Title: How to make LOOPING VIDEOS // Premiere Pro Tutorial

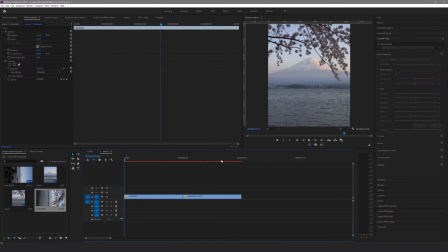8:18 If you play the video and watch it loop, you can see that the video loops naturally as the leaves just move back and forth.
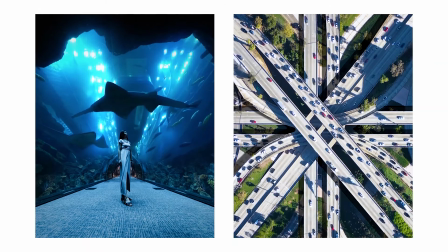8:25 Here are a few examples of how I've used this method to make other videos.
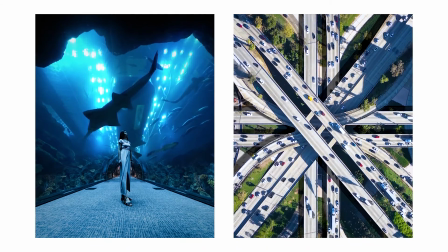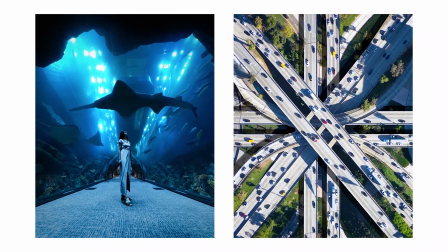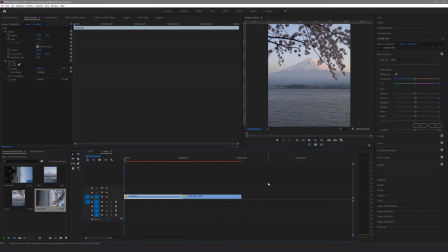8:39 Bonus tutorial, combining method 1 and 2. So now you've learned how to do both methods, you can get creative by combining both together. The first thing I did was to copy the two tracks from the second method into the first method timeline. Make sure you click on the blue box on the left of the V3 track, and only that one is clicked.
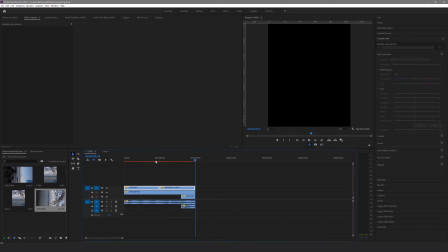8:56 So when you paste a clip, it lands in the V3 track. The reason why we deleted the audio from method 2 is because we're going to be using the audio from method 1.
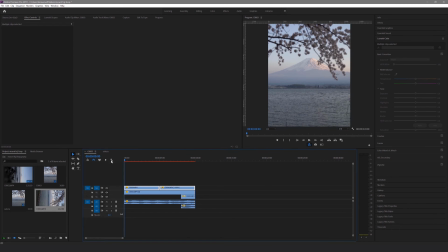9:04 Next, you want to adjust the composition and try to align the two Mount Fujis so they are stacked on top of each other. To do this, change the opacity of the top track to 50% so you can see what's below, and then adjust the position of the clip until you're happy with it. Again, make sure that if you change the position of one clip, you also change the position of the associated clips too.
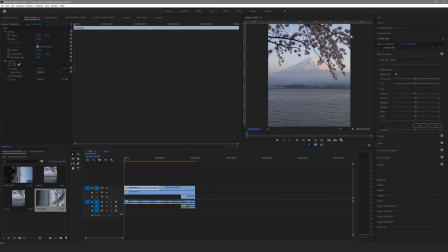9:22 Then change the opacity of the top track back to 100%. Next, we're going to go to the effects panel and search for the crop effect. Drag the crop effect into the top track. Then you want to crop the bottom of the clip until it passes the water level.
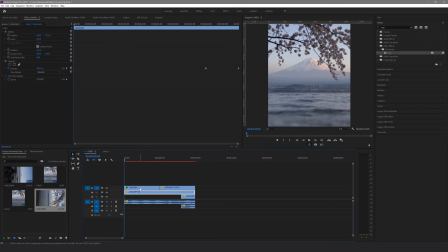9:35 In this case, I've gone with 45%. The reason why I've adjusted the left option is because the original video has been rotated and so the bottom means left. You also want to adjust the edge feather so that the line of the crop becomes softer and less obvious. In this case, I've gone with 150 for the feather. And that's how you can combine the two methods together.
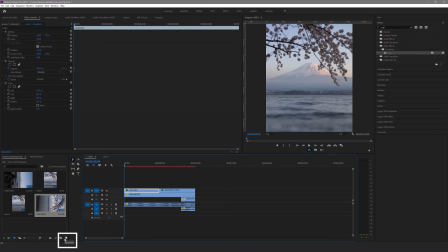9:56 The last step is to color grade the video. To do this, create a new adjustment layer and drag it to the top of the timeline. Then adjust the length so it covers the entire sequence. Next, click on this adjustment layer and open up the Lumetri Color tab.
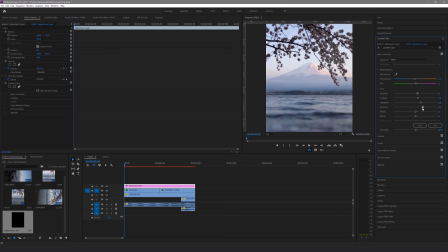10:12 Adjust the colors to the way you want it. This is very similar to color grading using Adobe Lightroom. My aim here was to make the colors pop out a bit more and increase the saturation of the video.
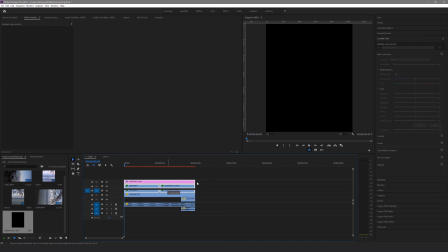10:22 You can also color grade the water part separately by adding another adjustment layer just above the bottom loop track.
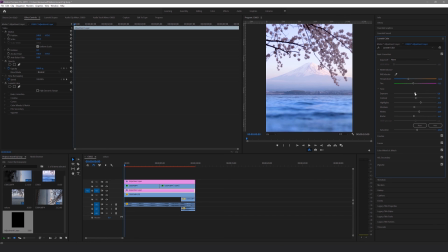10:28 In this case, I wanted to make the water look more blue and make it stand out a bit more. Take your time when color grading so you can achieve the look you want. And now we're done.
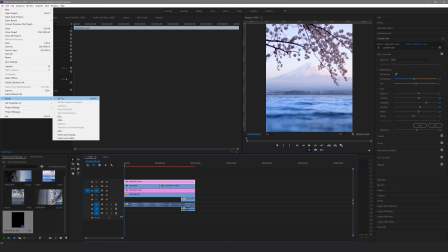10:37 Hit File, Export and Media, and I usually just export it to the default H.264 settings,
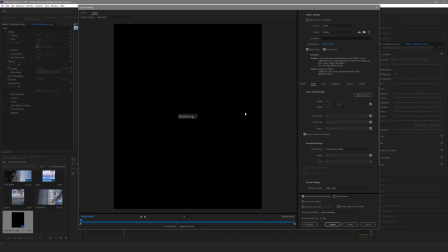10:43 while also turning on the render at maximum depth and use maximum render quality settings.
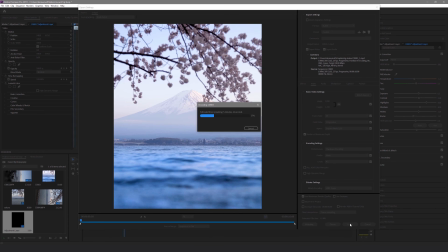10:49 And here's the final result.
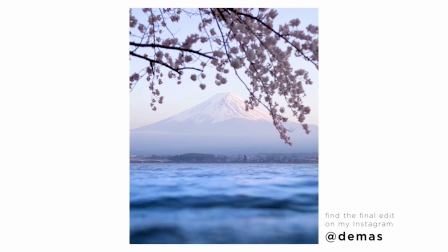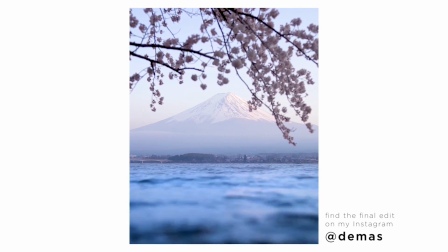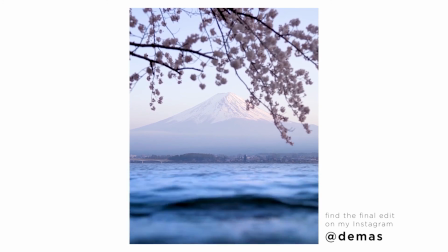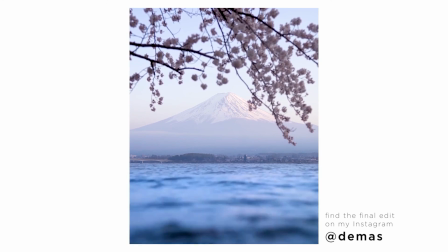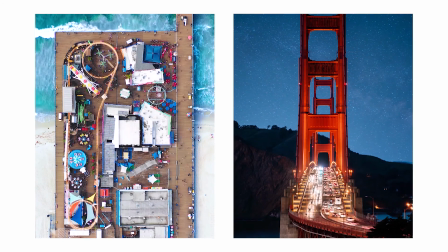11:11 Here are a few examples of how I've used this bonus tutorial to create some videos. Try this out for yourselves, have fun, and get creative with it. Alright guys, so I hope you found those two techniques useful and you can apply them next time you're trying to make a looping video. If you have any questions about this tutorial or if you have any ideas for future tutorials, make sure you drop them in the comment below. If you like this video, make sure you hit the like button. And if you want to see future tutorials just like this coming soon, make sure you hit the subscribe button. As always, thank you so much for watching and I'll catch you in the next one. Bye!
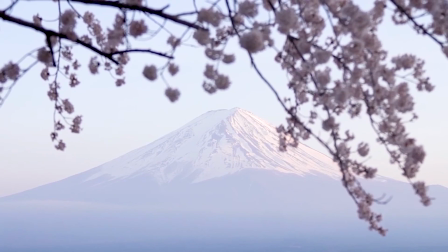11:42 Thank you.